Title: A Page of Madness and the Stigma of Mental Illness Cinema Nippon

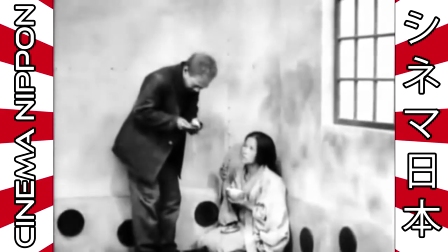The janitor again visits his wife, this time offering her the key to her cell, which she doesn't recognize and seems overall disinterested in.
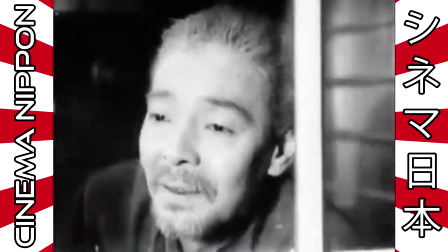The janitor watches some boys playing outside who are imitating the inmates of the asylum.
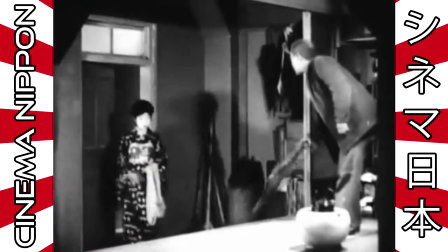He is then visited by his daughter, who has gotten engaged or married, without informing him prior.
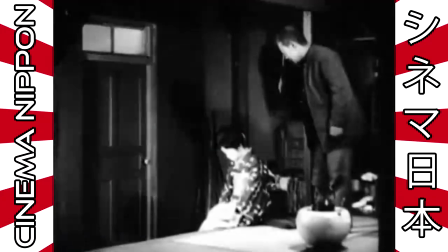There is a scene in the script which didn't make it into the film, where the daughter goes back to her fiancé and he is informed by a friend that her mother is in the asylum,
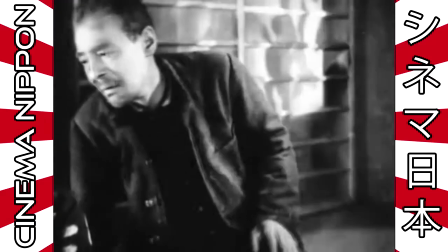at which point this scene involves her mourning the loss of her engagement. However, without this scene present in the film, it's unclear exactly why she comes back.
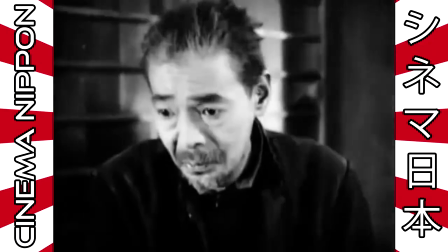If it's because he's broken it off, or because she regrets marrying him. Either way, they appear to argue and she leaves.
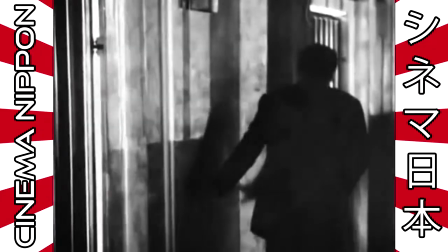The janitor then tries to break his wife out, this time more forcefully. His wife is terrified of leaving, and he is unable to get her out of the building.
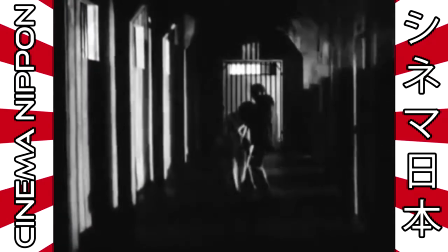Oh man, the phantom pain looks amazing! Those animations are just so fluid!
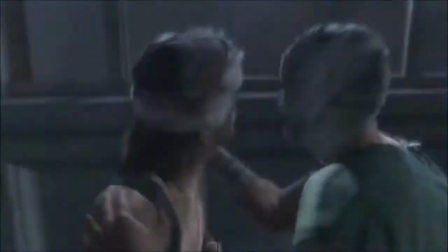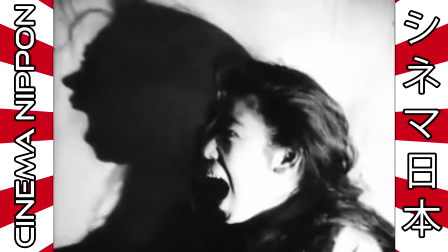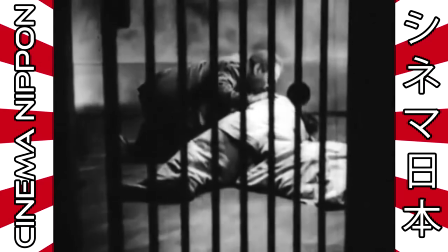Anyway, the woman makes it back to her cell, at which point the doctor finds the janitor's key ring in the hall.
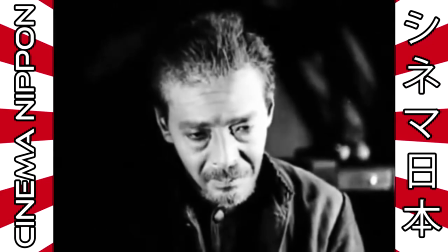The janitor tries to bring her some water and to convince her to leave so that their daughter can get married without the blight of mental illness being within their family.
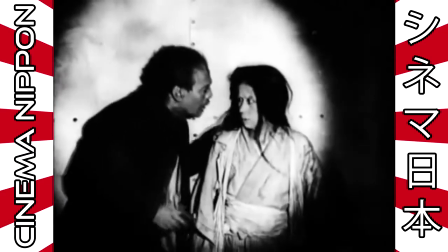The janitor recalls something that his daughter said and yet again tries to leave with his wife.
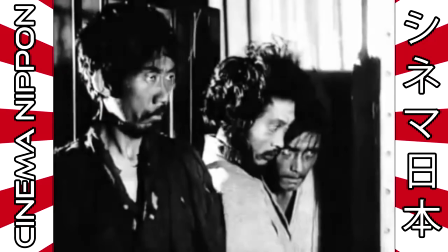This time, however, he is caught in the act by some female patients, then the doctor, then the nurses of the asylum.
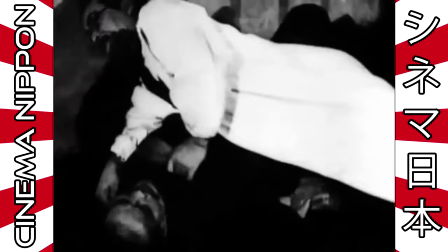He fights the doctor, seriously injuring, according to the script, killing him with a broom, and is downed by some of the patients.
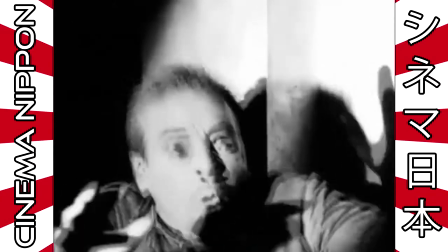The janitor then fends off the others as the entirety of the asylum staff and patients seems to amass within the hallway.
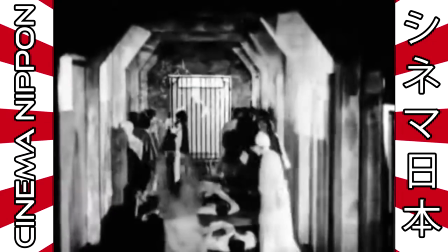The daughter seems upset with her father for his actions and then, what is happening?
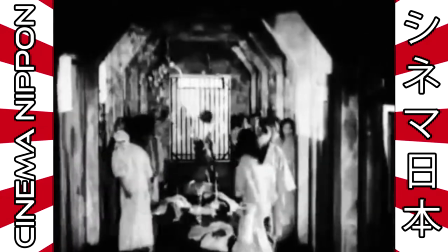You lost me. So there's a procession that seems to be composed of ghosts, then some cars show up,
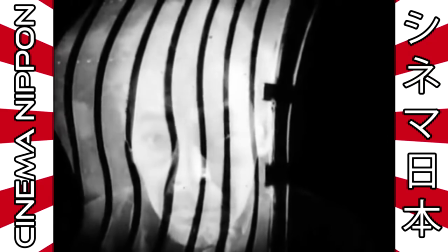then we think it's a hallucination, but then there are actual cars in the hallway, and then everyone is wearing a hat,
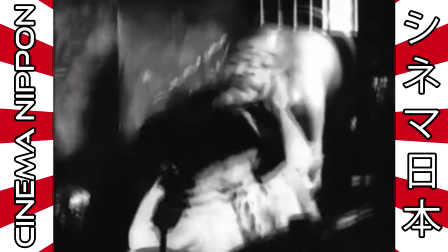and then the guy that the janitor doesn't seem too keen on is in the car with his daughter and wife?
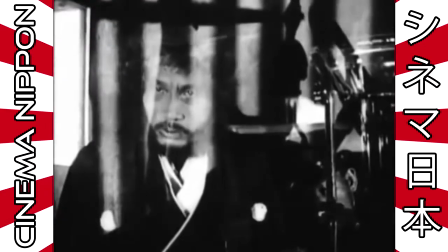And mind you, we just saw the janitor knock this guy out, possibly killing him.
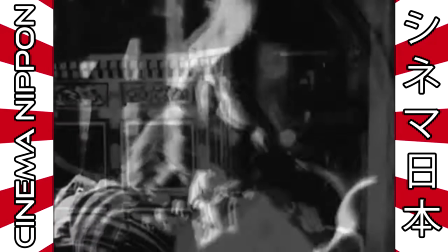And then the doctor is escorted away by a hearse along with everyone else who just died,
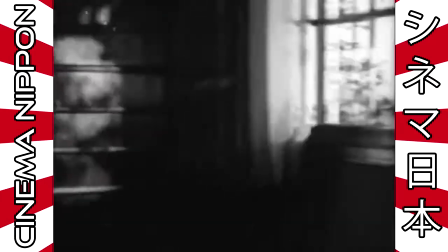despite them still being indoors. and then the janitor wakes up. Oh, okay, I got it.
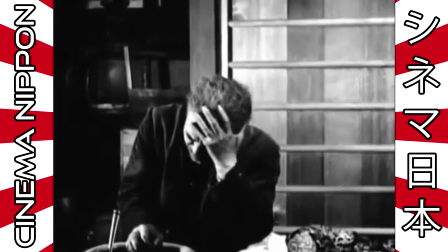I'm following again.
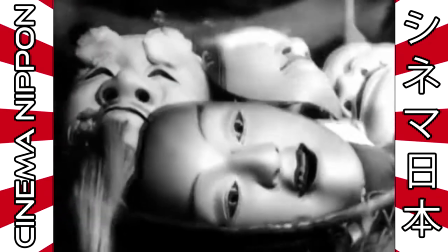The janitor has a laughing fit and distributes masks to all of the patients, and... okay, I'm lost again.
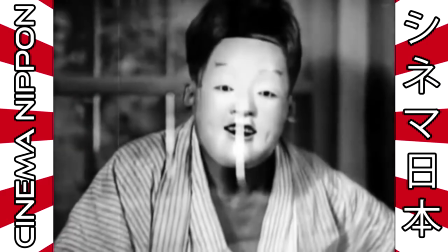These mask designs are used heavily in no plays. No being a type of play originating in the 14th century in Japan and continuing today.
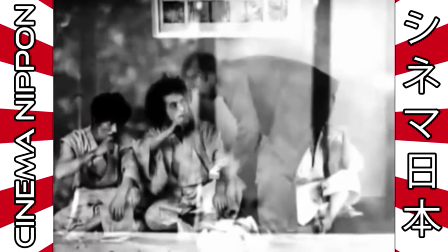Masks are commonly used by actors as visual signifiers of each character archetype.
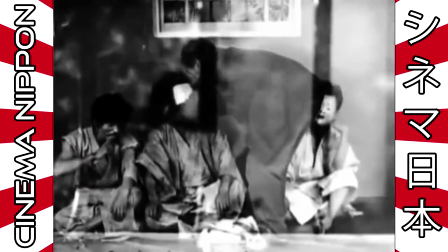They use a system of almost colloquial iconography,
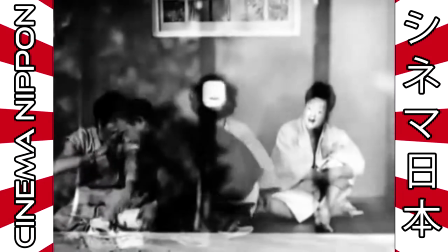where the culturally savvy viewer can understand who someone is personality-wise without ever having to see their actions.
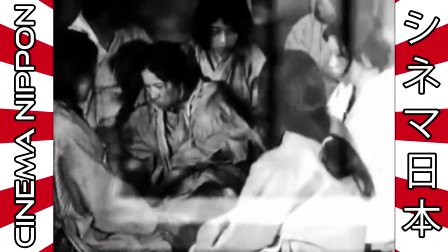Ingeniously, these no masks are typically designed so that they display different emotions depending upon the angle at which the audience views them,
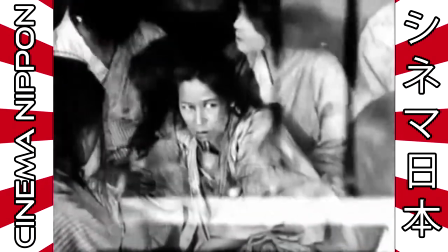meaning that an actor can emote even behind a mask.
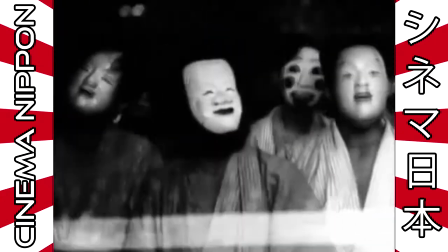According to the translated manuscript, the Okame and Hyotoko masks seen here on a lot of the patients are supposed to represent country folk.
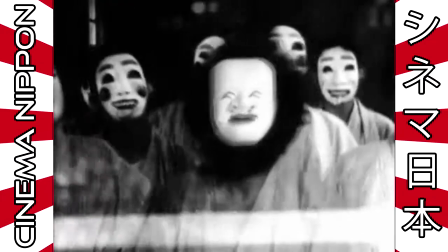Simple people, but happy, perhaps drawing a correlation between these people and the blissfully ignorant hick stereotype.
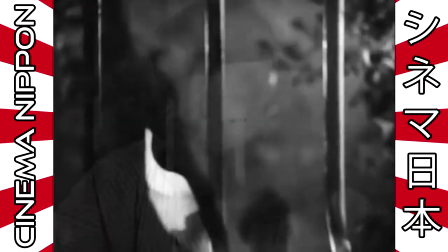They don't know any better, they're simply happy. Most of the women wear a waka ona mask, which represents the epitome of feminine beauty,
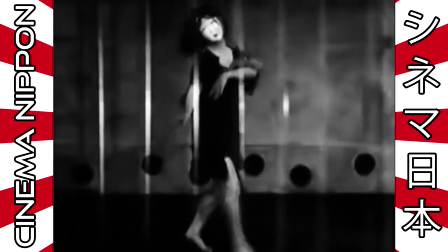while the dancer wears either an okame or otafuku mask,
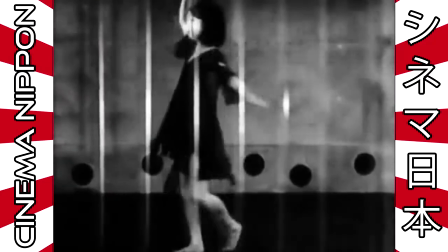the first representing good fortune, and the second being a girl who brings happiness to everyone.
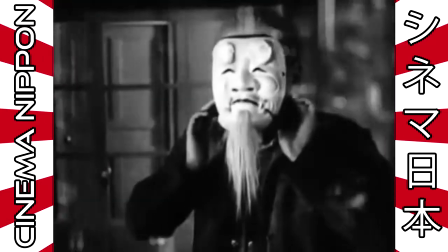The janitor, meanwhile, dons an okina, or hakushi kijyo mask, which represents a wise old man.
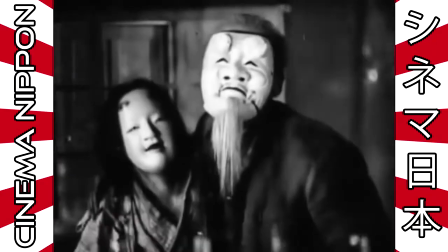Everyone in the scene tilts their head back, which signifies that their masks can be viewed at the angle which displays happiness.
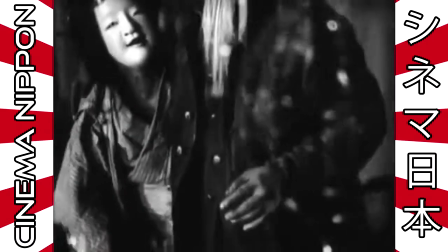He and his wife put on masks of their own and seem to laugh at the camera, perhaps implying that the janitor himself has gone insane.